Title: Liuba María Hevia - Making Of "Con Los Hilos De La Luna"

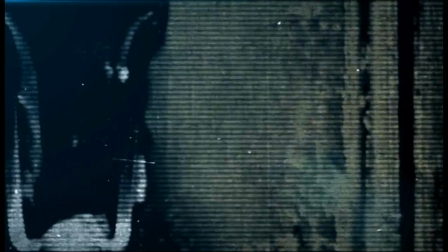10s Mi abuelo llegó en un barco pero se trajo la luna
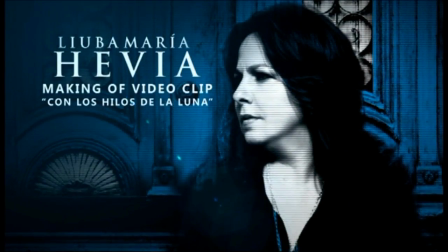16s Dibujada en un pañuelo que un día colgó en mi cuna Creo que el tema seleccionado para el videoclip fue bastante acertado por todo el equipo Yo como realizador,
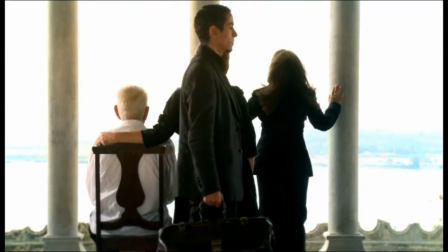32s
como creador, me parecía el tema más abierto, más rico para escenificar.
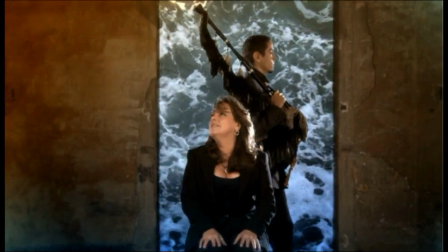41s
Tiene una poética, yo diría que directa, simple. Tiene una historia detrás, profunda, que a mí como hermano de Liuba me ha tocado siempre desde que la vi por primera vez.
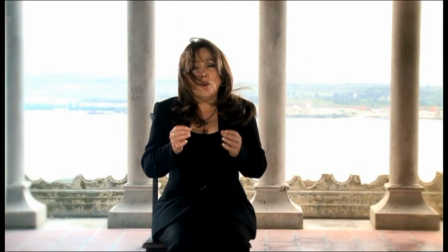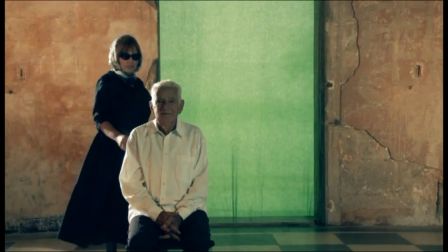60s Lo cierto es que mire usted, mi abuelo fue mi primera escuela.
Es un tema grande y sobre todo con la posibilidad de buscarle un enfoque más allá del propio tema.
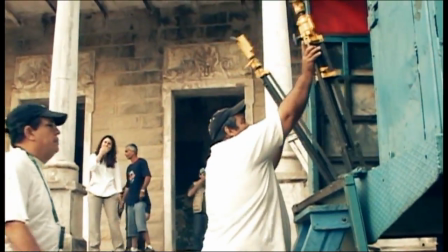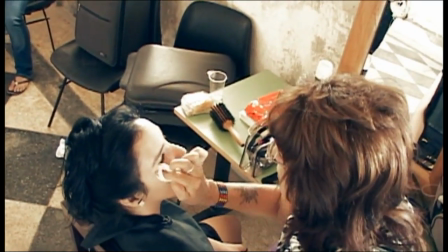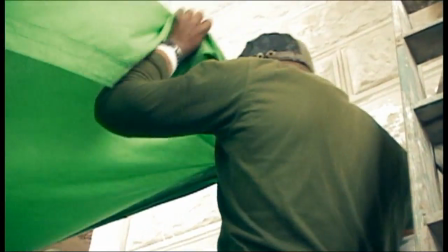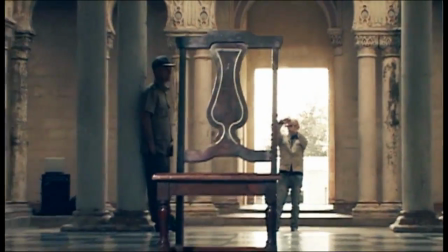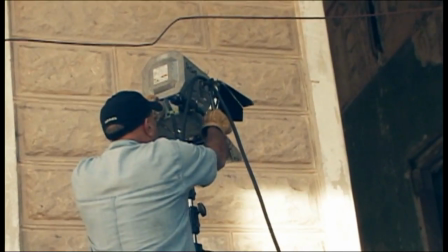100s Elegante, pero se quedó conmigo entonando de donde son los cantantes.
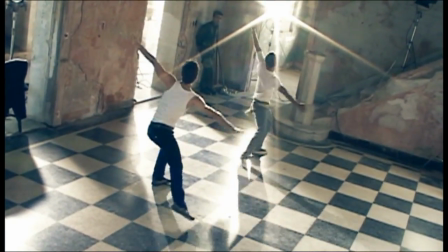107s Ahí está el límite de la puerta, ahí está perfecto.
Hay una cosa que me gustó mucho en el clip y es la posibilidad
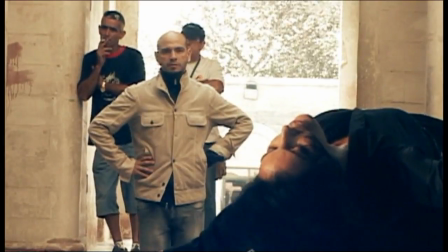114s
que a mí me dio para investigar sobre cómo hacer un video diferente a los que habíamos hecho antes. Es decir, un video que no parezca un videoclip, que parezca una obra escénica,
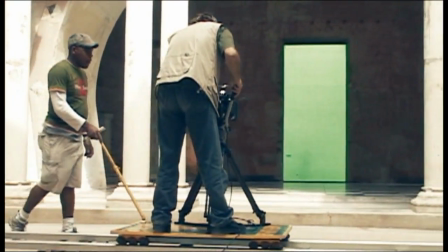125s
que parezca que la cámara está dentro de un escenario, que a su vez está dentro de otro.
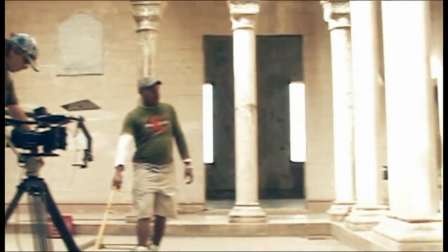130s
Otra cosa que me gusta mucho, que creo que conseguimos, fue hacer un video claro, que llegara con una poética muy definida, pero sin ser recargado, sin ser excesivamente rápido.
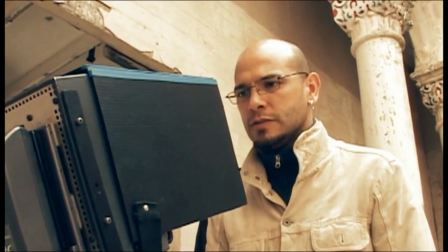143s ¿Preparados? ¡Acción!
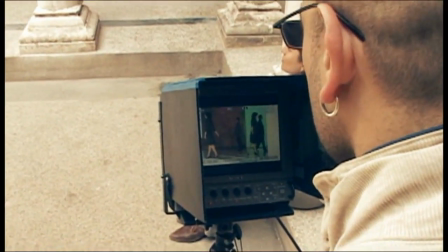Está buscada la exquisitez de cada plano, incluso una edición.
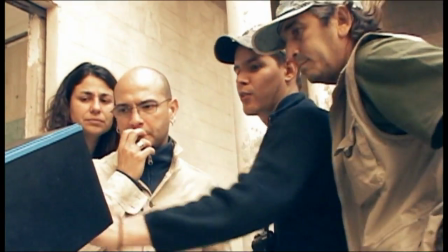156s
El editor Lester en este caso tenía margen para cambiar miles de planos, pero era este el plano que va.
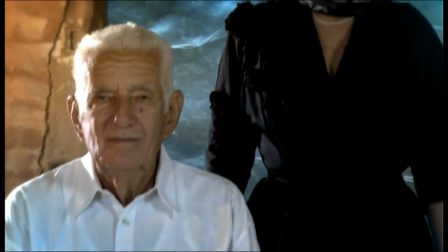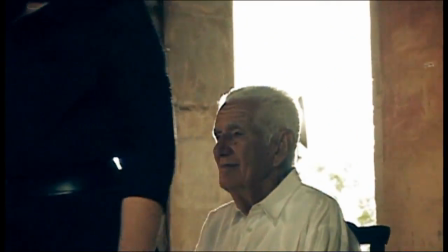En este video nos hemos basado en la riqueza de dramaturgia, en el contenido, sobre todo.
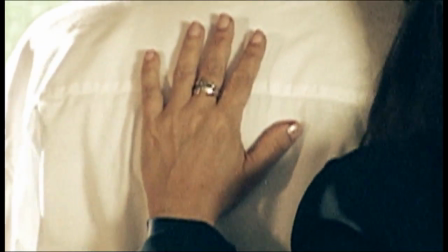180s
Un video muy sincero y cada personaje está ahí por algo muy concreto.
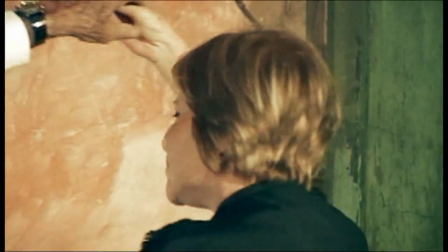185s
La actuación de Isabel, por ejemplo. ¿Qué pasa con Isabel? Que hay una conexión emocional, incluso familiar, de muchos años. Que estuviera Isabel era ver a mi abuela, la imagen que yo tenía, que tengo de mi abuela joven.
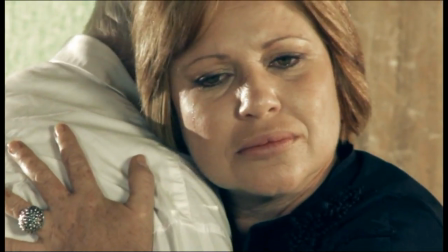200s Las alas del papalote que me llevaban hasta su tierra
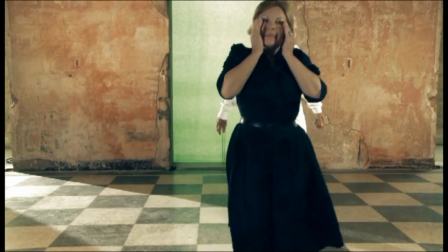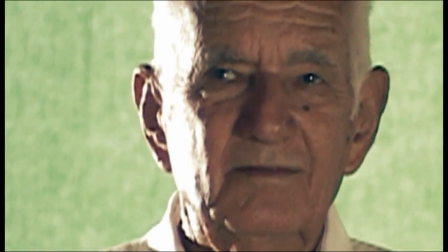212s
Pepe Pérez, que también es de la familia Este hombre, bueno, forma parte de mi memoria Como mi abuelo Yo tuve una conexión muy especial con mi abuelo Y de alguna manera yo necesitaba ver
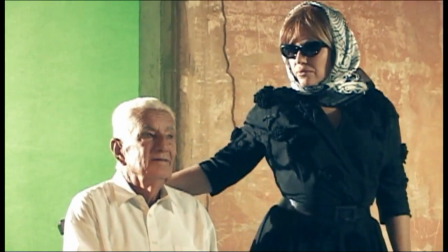226s
a mi abuelo en el video Y no había otra persona más propicia que Pepe Pérez No solo por la
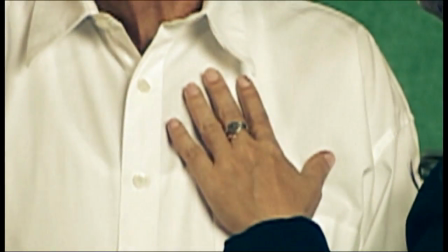232s
conexión con mi abuelo sino porque a su vez nos conectaba con Ada, Pepe es el papá de Ada, y de alguna manera Ada ha estado siempre en la obra de Liua, incluso en mi obra.